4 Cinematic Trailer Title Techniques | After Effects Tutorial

Hey, what's going on internet? This is Josh Noel from Sunduck Film and in this After Effects video we're going to talk about four techniques to create cinematic titles.
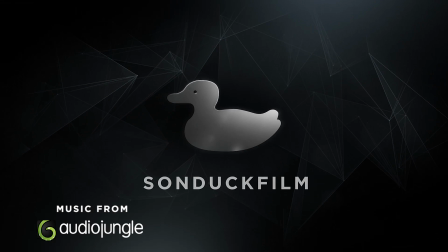So I don't like using the word cinematic because everyone has their own definition of it, but it's a great clickbait keyword. And the four cinematic techniques that we'll look at in this video for these titles is the title design, using flares, particles, and atmospheric design.
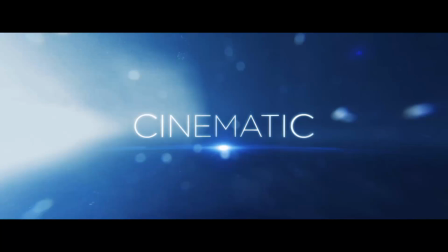[0:29]
All these are kind of cliche when it comes to creating, say, trailer titles, but who cares they work and that's what we're going to focus on in this video. So let's go ahead and jump into the first part which is the title design which is probably the most important part because if you have wimpy titles you're not going to really pull this off correctly.
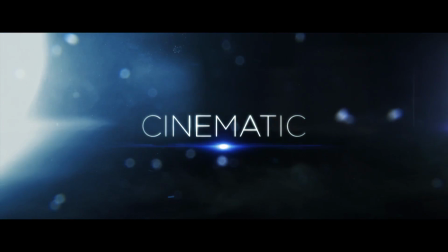[0:45]
Now there's a number of ways to create great titles, it's really up to you, but we'll be focusing on this style in this video.
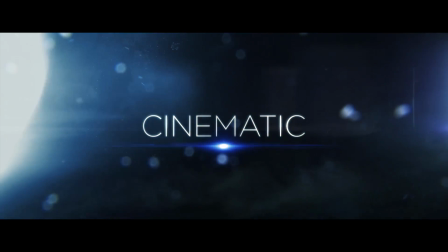[0:51]
You can go nice and big, large, bold, 3D, you know, you can do some crazy design to it, but i like titles that fit with the overall composition all right here we are in our main
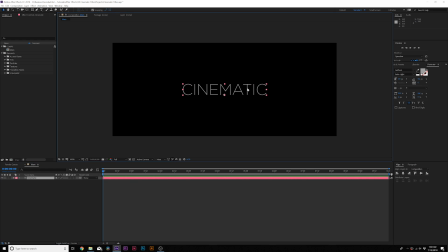[1:01]
composition all we have in here is a title and the typeface choice doesn't really matter so much i'm using gotham with an extra light font to it a really great typeface and it's very important instead of doing a pure white title like you
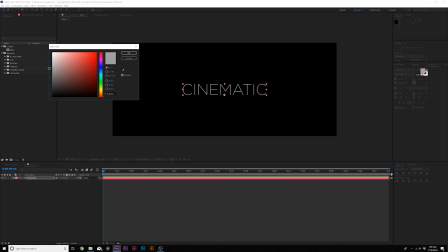[1:14]
normally would do probably on a black background you need to make this a medium gray because we're going to animate some light reflection so when you have
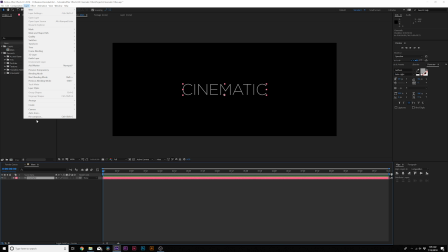[1:22]
your title in here what we're going to do is go up to layer precompose and we can call it and
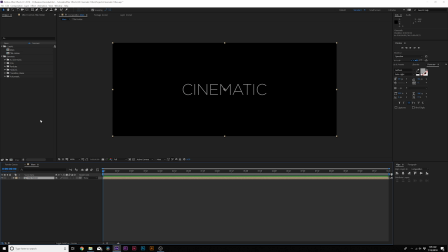[1:27]
we'll call it title holder click okay and then we'll go up to layer new solid
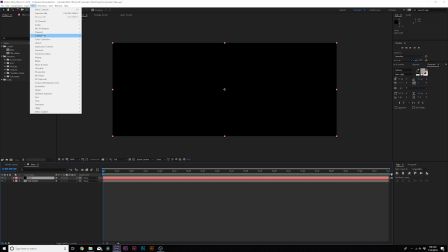[1:33]
and we're going to call it flare go up to effect generate and we're going to grab the lens flare effect now
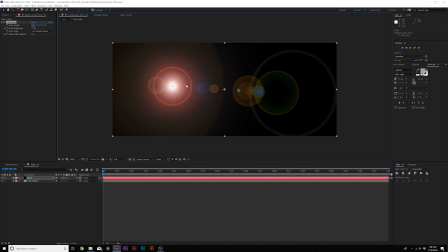[1:41]
this is a very basic lens flare don't freak out over it but it's going to work for what we're doing here so what we're going to do is offset the flare to the left side here make sure you're at the beginning of timeline add a keyframe for flare center we'll move forward to say five seconds which will be our animation and
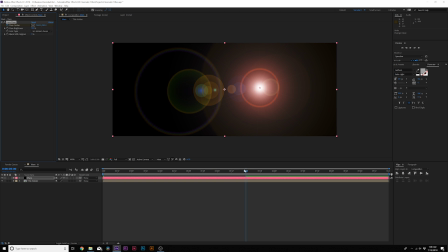[1:56]
we'll grab the flare center move it over to the other side so this is what we'll have just like that and from here what we'll do is we'll go to effect blur and sharpen and we're going to add gaussian blur we'll blur this up by a little bit repeat edge pixels go to
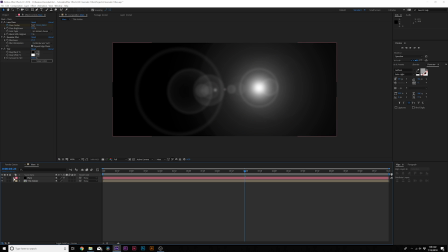[2:12]
effect color correction tint and that's fine and that's totally fine and from here we'll do toggle switches and modes until we see the track matte and for the title holder set track matte to luma matte and now you can see we have a reflection here
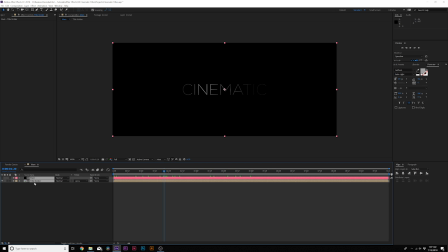[2:28]
with our title and that looks pretty cool and if this isn't enough for you you can grab your flare and title holder go up to edit duplicate and you can grab
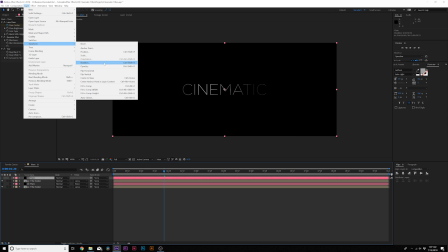[2:36]
the flare layer go to layer transform and you click on flip horizontal and
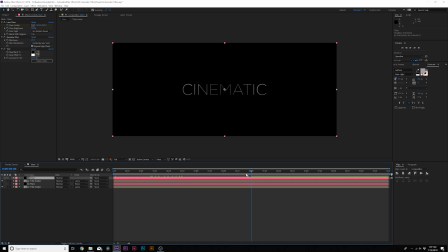[2:43]
now create a nice light reflection for about five seconds and boom there is your reflection now what i do from here is grab our layers here and pre-compose them again go layer pre-compose and we can call it
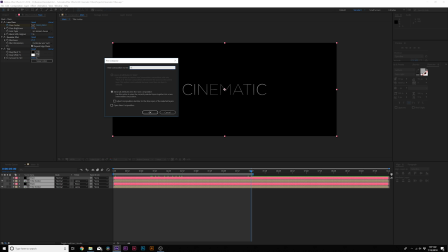[2:55]
title design and then we'll
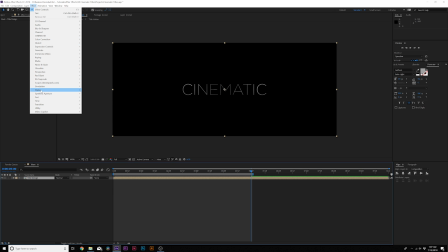[3:00]
go up to effect stylize glow and that looks pretty
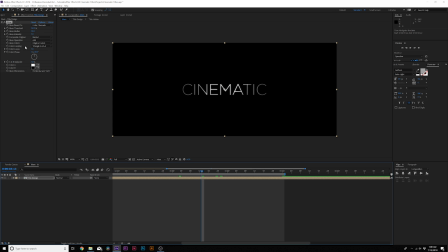[3:05]
cool but what i like to do here is go to the color looping and set this to solitude b greater than a and i go to glow colors and set it to a and b colors and that's going
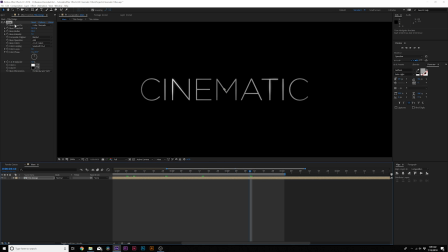[3:15]
to put emphasis on a small portion of it and then i want to duplicate the glow effect reset it and we can come here and bring up the glow threshold by touch and then increase the intensity to about five or so.
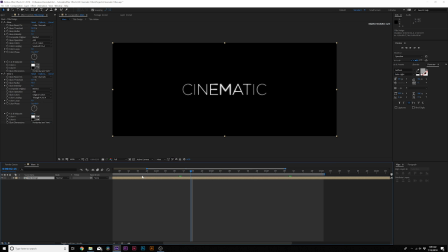[3:30]
And this will give us a unique glow on our title. And I think that looks cool. Then I like to go to effect perspective drop shadow. And you really can't see it now until we get a background in here.
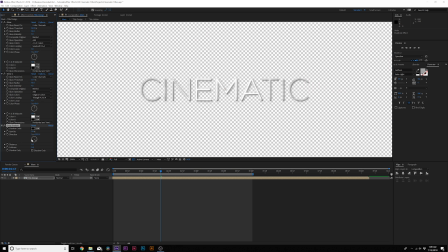[3:42]
But set the distance down to zero.